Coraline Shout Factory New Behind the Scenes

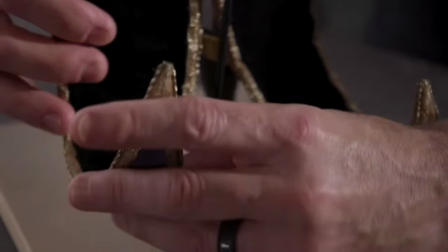He had these long tails. Those didn't stay where you wanted them to all the time because of the weight of them.
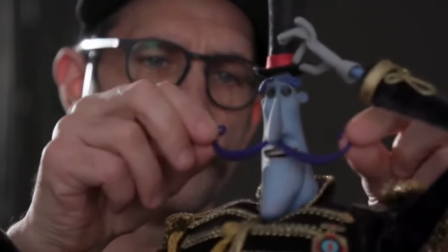And each Babinski, of course, had his iconic mustache.
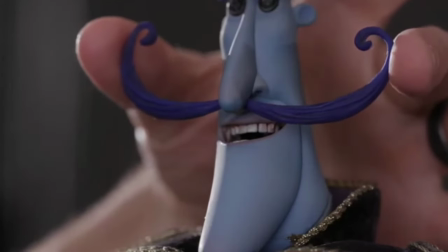Other Babinski had this beautiful waxed, curled mustache that could bounce up and down.
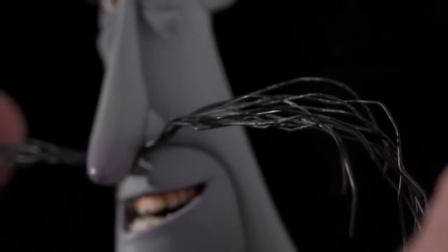Real Babinski's mustache was wiry and unkempt. Because it was on a ball joint, it also had a tendency to rotate every once in a while.
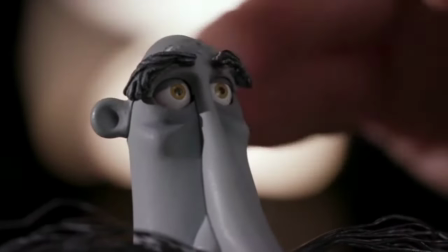Mr. Babinski was the first and the last character at Laika to have stick-on eyebrows.
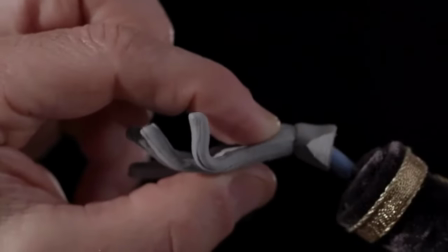Mr. Babinski had an incredible amount of energy. and that energy combined with all the elements for secondary animation made him one of the most fun in the film to animate.
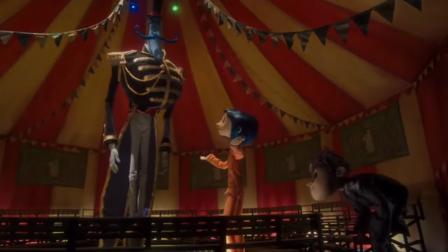We loved it, Mr. B. It was so, so...
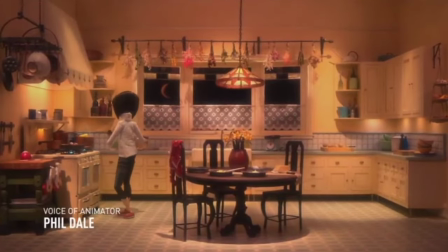The first other mother, she's very much a 50s idealized mother.
You're just in time for supper, dear.
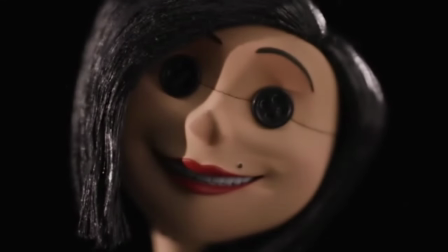She was trying to sell the idea of the other world to Coraline.
You could stay here forever, if you want to.
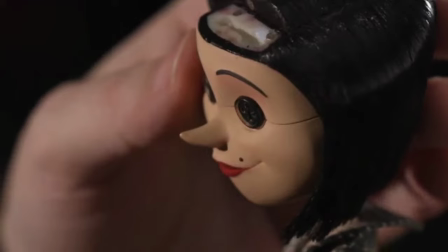Really?
Working with the button eyes the head becomes a lot more important in the way that
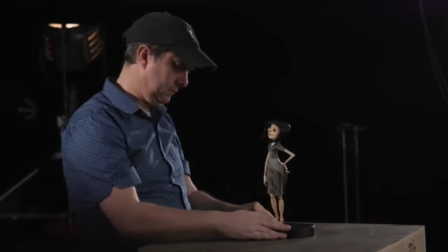you animate it because that's giving you the idea of where the gaze is falling.
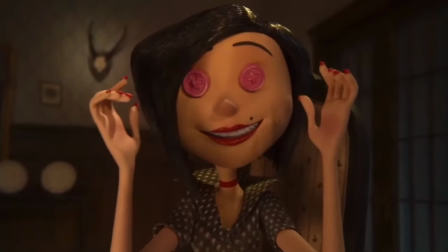Black is traditional but if you prefer pink or vermilions or chartreux
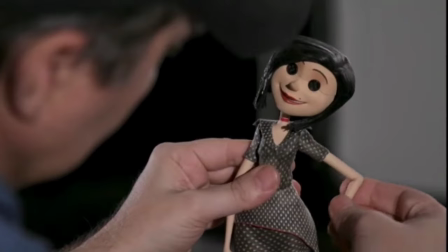animation is just movement cut into slices really you're breaking movement down into frames,
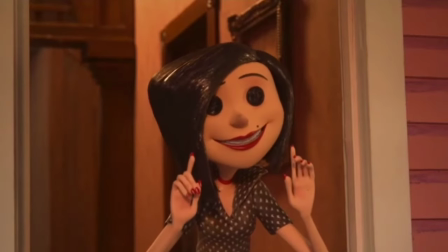which are moments in time. A movement can take a second to go from A to B, so that would be 24 separate movements.
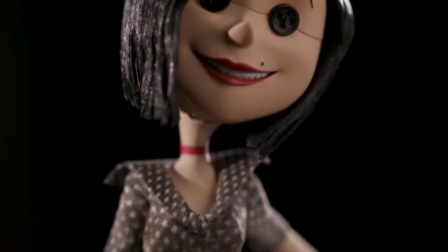There's a flow to animation, and it's just a case of studying motion, sort of understanding just the physics of things, and then trying to implicate it.
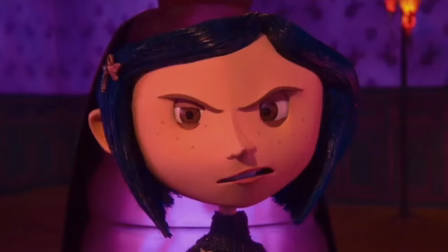Is that any way to talk to your mother? You aren't my mother.
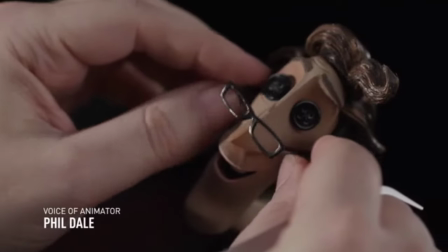Unlike Coraline's real father, The other father is this fun,
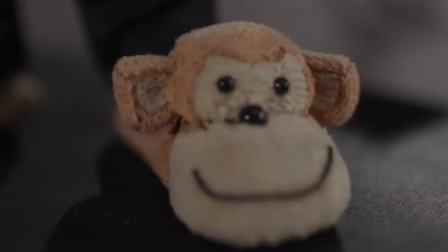doting character that is ready to spend lots of time with her, giving her the attention that she craves.
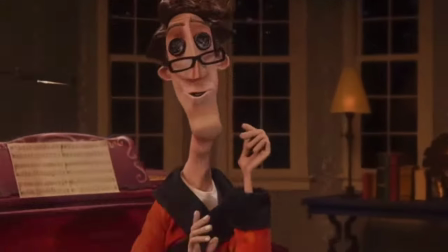Hello, Coraline.
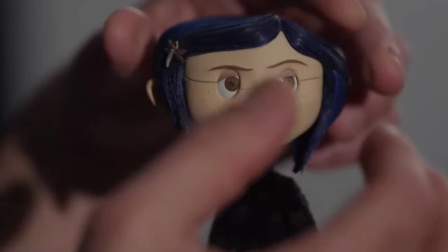Laika's known for replacement facial animation using 3D printed faces, but the other father still had a mechanical face.
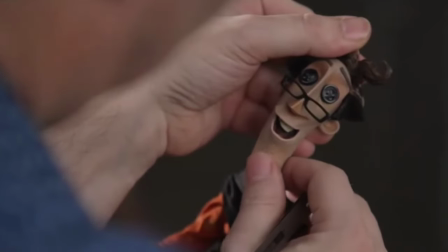A mechanical face allowed for other father to be a much more organic feeling character.
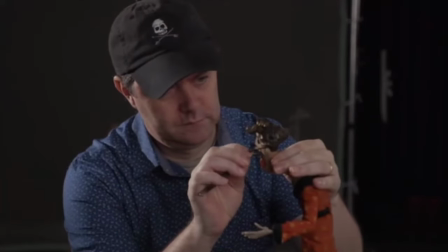Well, everything's right in this world, kiddo.
There was much more squash and stretch that he was able to do because of the joints in his face.
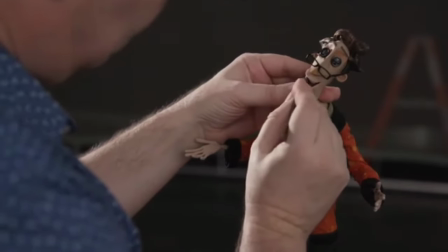Inside that face is armature pieces and paddles that allow you to move and manipulate the lips and jaw.
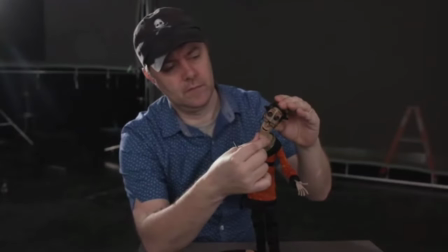He was able to get a lot of movement and exaggeration.
Whoa!
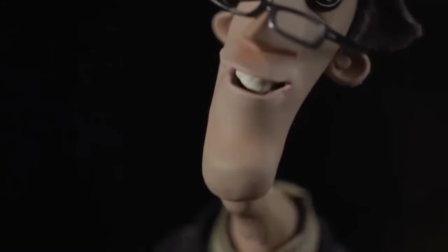He had a very organic performance, and I think that made him a very endearing character. So you're really happy that he came to Coraline's aid in the end.
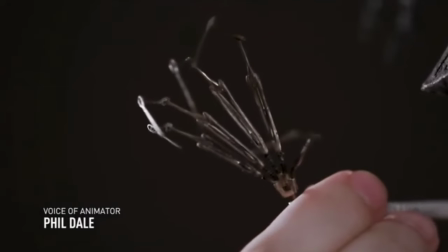What was interesting about the character, she loses all vestiges of her sort of human self and becomes this monstrous spider.
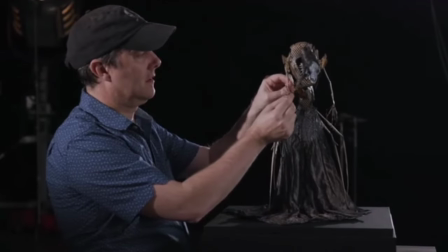From her part of view, her life depends on getting Coraline to stay in that other world.
You know I love you.
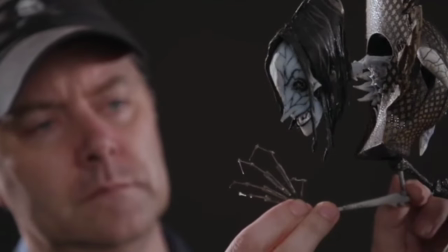She was basically an armature. And the fact that she had four legs and two arms, that made it a little bit difficult because she didn't have feet.
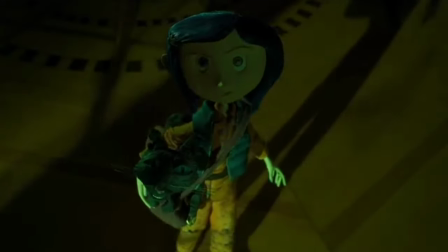They just ended in spikes. So we had to come up with a way of tying her down to the set so that the feet stay planted when she moved.
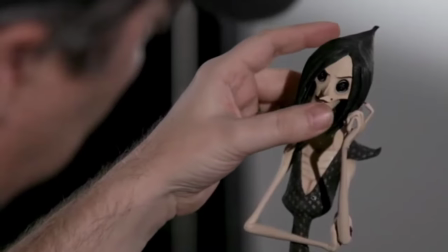When you're animating a scene or a shot, certain puppets are easier to animate and you get into this flow.
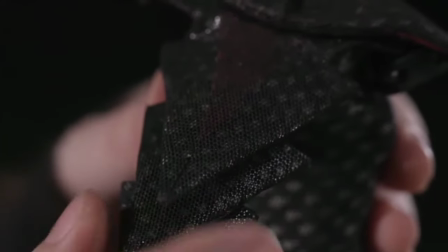It's almost like this symbiotic relationship happens where sometimes the puppet will do exactly what you're asking for.
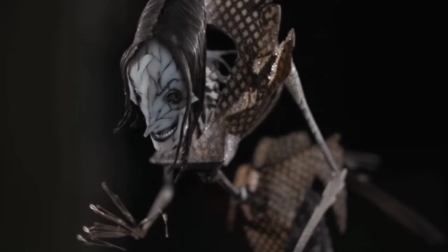There's no effort there. And then you have puppets like the Beldam where every time you touch it, it's moving in ways that you don't want it to move.